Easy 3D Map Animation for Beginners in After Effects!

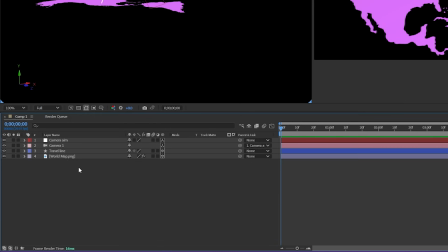Now that the camera's moving, I'm going to add something under the map so we get some more parallax action.
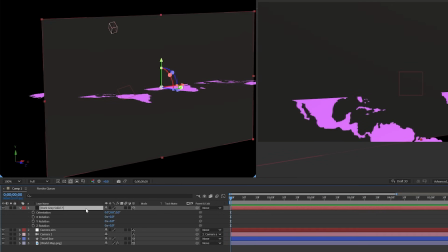So let's just create a new solid layer, make it 3D, and let's rotate it 90 degrees so it's laying down.
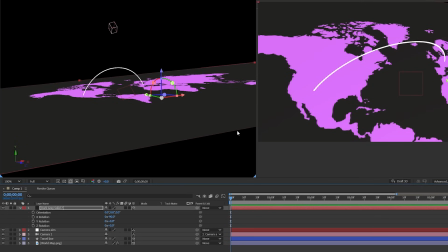I'll move it down a bit so we can create a bigger separation, which would make the parallax more visible on our main camera.
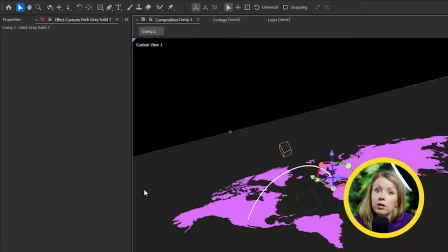Now the solid itself is kind of boring, right? So I'm going to add a grid effect on top of it to add, you guessed it, a grid.
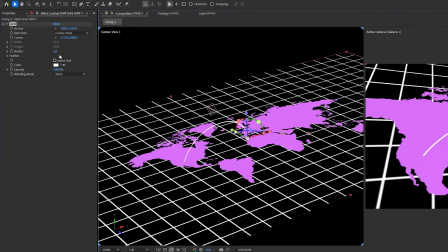Let's make the grid a little bit smaller and also lower the border radius so it's not so thick. Let's
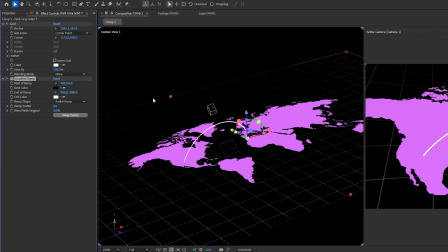also add a gradient map effect and switch it to radial ramp. I want it to be white in the middle and darker as the line goes further out.
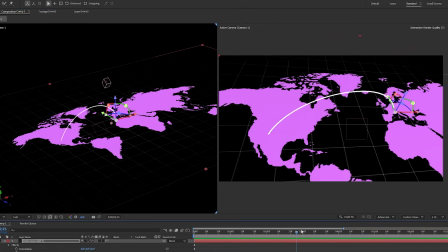So now it looks like it's disappearing into the distance.
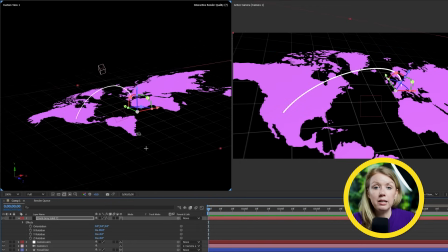Now, if we're going for a minimalistic design, this would be enough, but I want to add an ocean underneath our map. And the best place to find it is in Vato, which is the sponsor of this video.
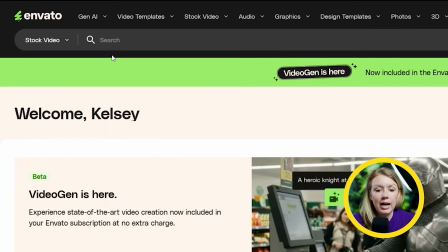Here I can change the category to stock video and search for top view of an ocean.
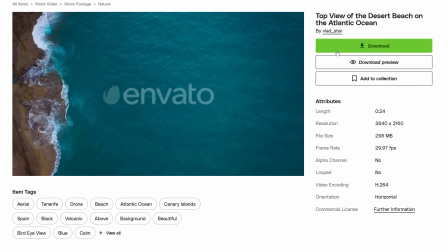And we have plenty to choose from here, but I'm gonna go for this one. Let's download it, and inside of After Effects, let's drop it into our composition.
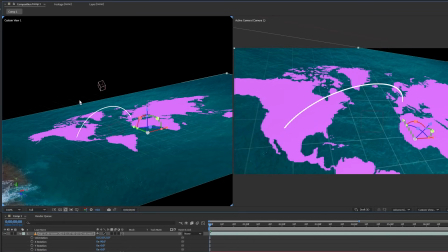And let's make it 3D and move it under our grid layer. Let's scale it up, and after some quick color grading, this is what we've got. And stock video is only one part of what Envato has to offer. They have assets from graphics templates to different fonts to music to sound effects. And they even have Gen AI tools as well. For this video, I'm also going to grab a 3D model of this airplane, because yes,
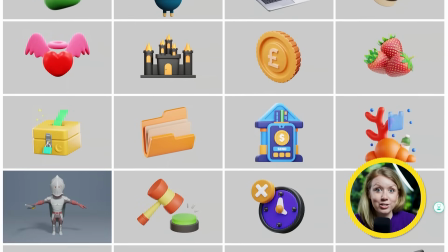Envato also has tons of pre-textured 3D models that you can use inside of After Effects. If you're a video editor, graphic designer, or a 3D artist, Envato will definitely save you time, so that way you can search just in one place for everything you need.
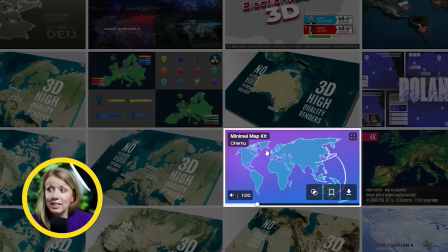And even if you don't want to design a 3D map like we're doing from scratch, they have tons of map templates that you can customize inside of After Effects.
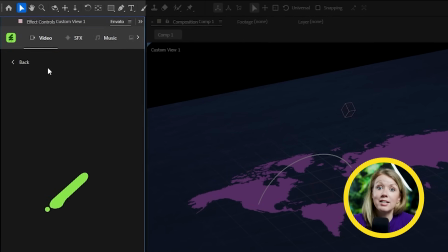They even have an Envato extension, so that way you can search for your assets directly inside your app and you never have to leave it. So click the link below to try it out for yourself, and thanks to Envato for sponsoring this video. And now it's time to animate.
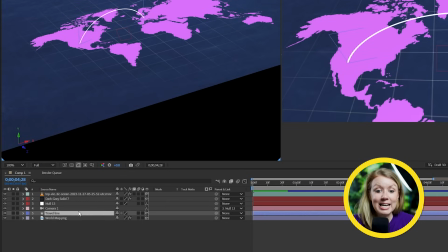I'll start with the travel lines. To make them extend out, we have to go down to the timeline here.
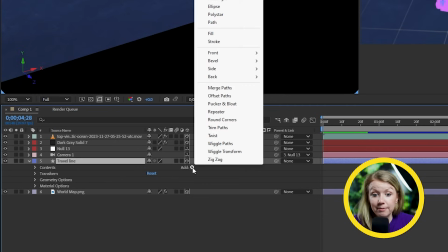And under the layer, there's this little add button. Let's press it and let's pick trim paths.
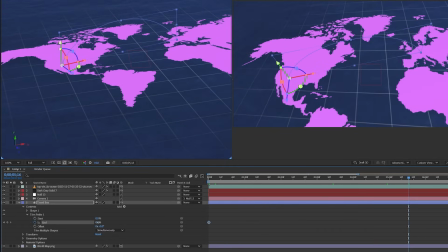Under that, we can keyframe the end parameter from 0 to 100, and you can see the line extending out on our map.
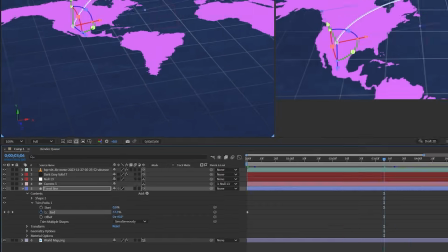Now it's a bit slow, so I'm going to move the keyframes closer together.
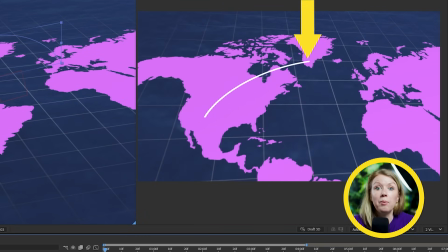What I want now is to slap an airplane in front of the line, so that way the line looks like a trail coming out of the back of the plane.
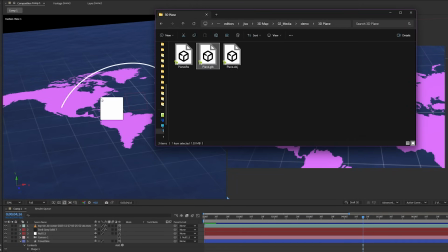So we've already downloaded this plane model from Envato, so I'm going to grab the GLB file and drop it right into the preview window.
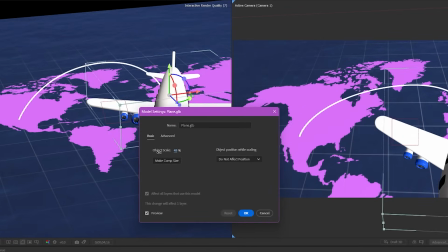Now a small window will pop up, and here we can scale the model down and then hit OK. One important note is that you can only work with 3D models if you're using the advanced 3D renderer.
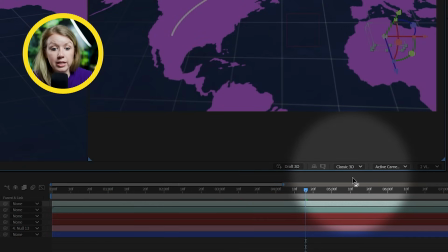If you're using the classic 3D, make sure to change it down here.
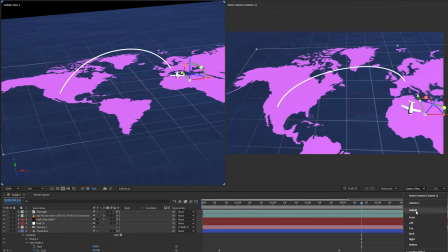Now that we've got our airplane, let's change the left window to top view and move and rotate the plane to the starting point.
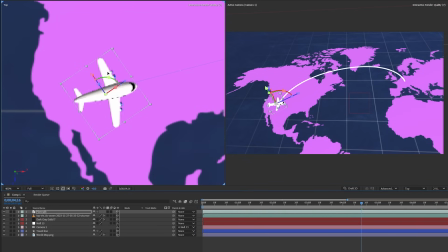Now it's still a little bit too big, so I'm going to scale it down even more.
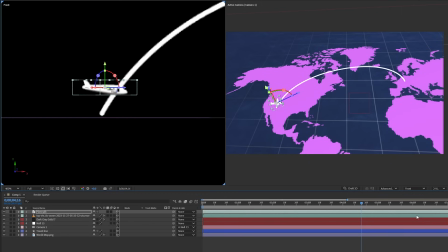Then let's switch to front view and let's move the plane down right on top of the map.
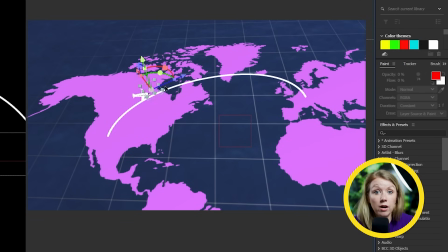Now we could just manually animate the plane to follow our travel line, but there's an easier way to do it.
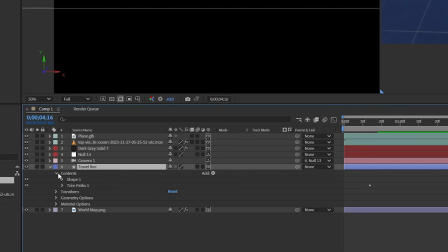On the line layer, let's extend the properties until you find path. Let's extend that, and underneath path, with the stopwatch in front of it, let's click that parameter and press copy.
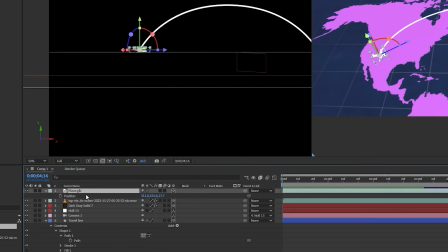Now on the plane layer, let's press P to open up the position properties, press it, and paste our path data into it.
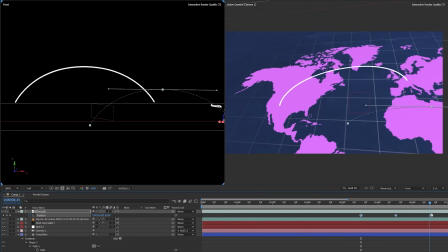Now we'll automatically get keyframes with our curved path. Although it doesn't follow our travel line exactly, it's a lot easier than animating from scratch.
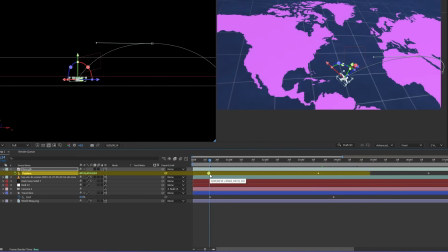Now all we need to do is make sure that the keyframes of the plane's position are lining up with our trim path keyframes, so the timing is in sync.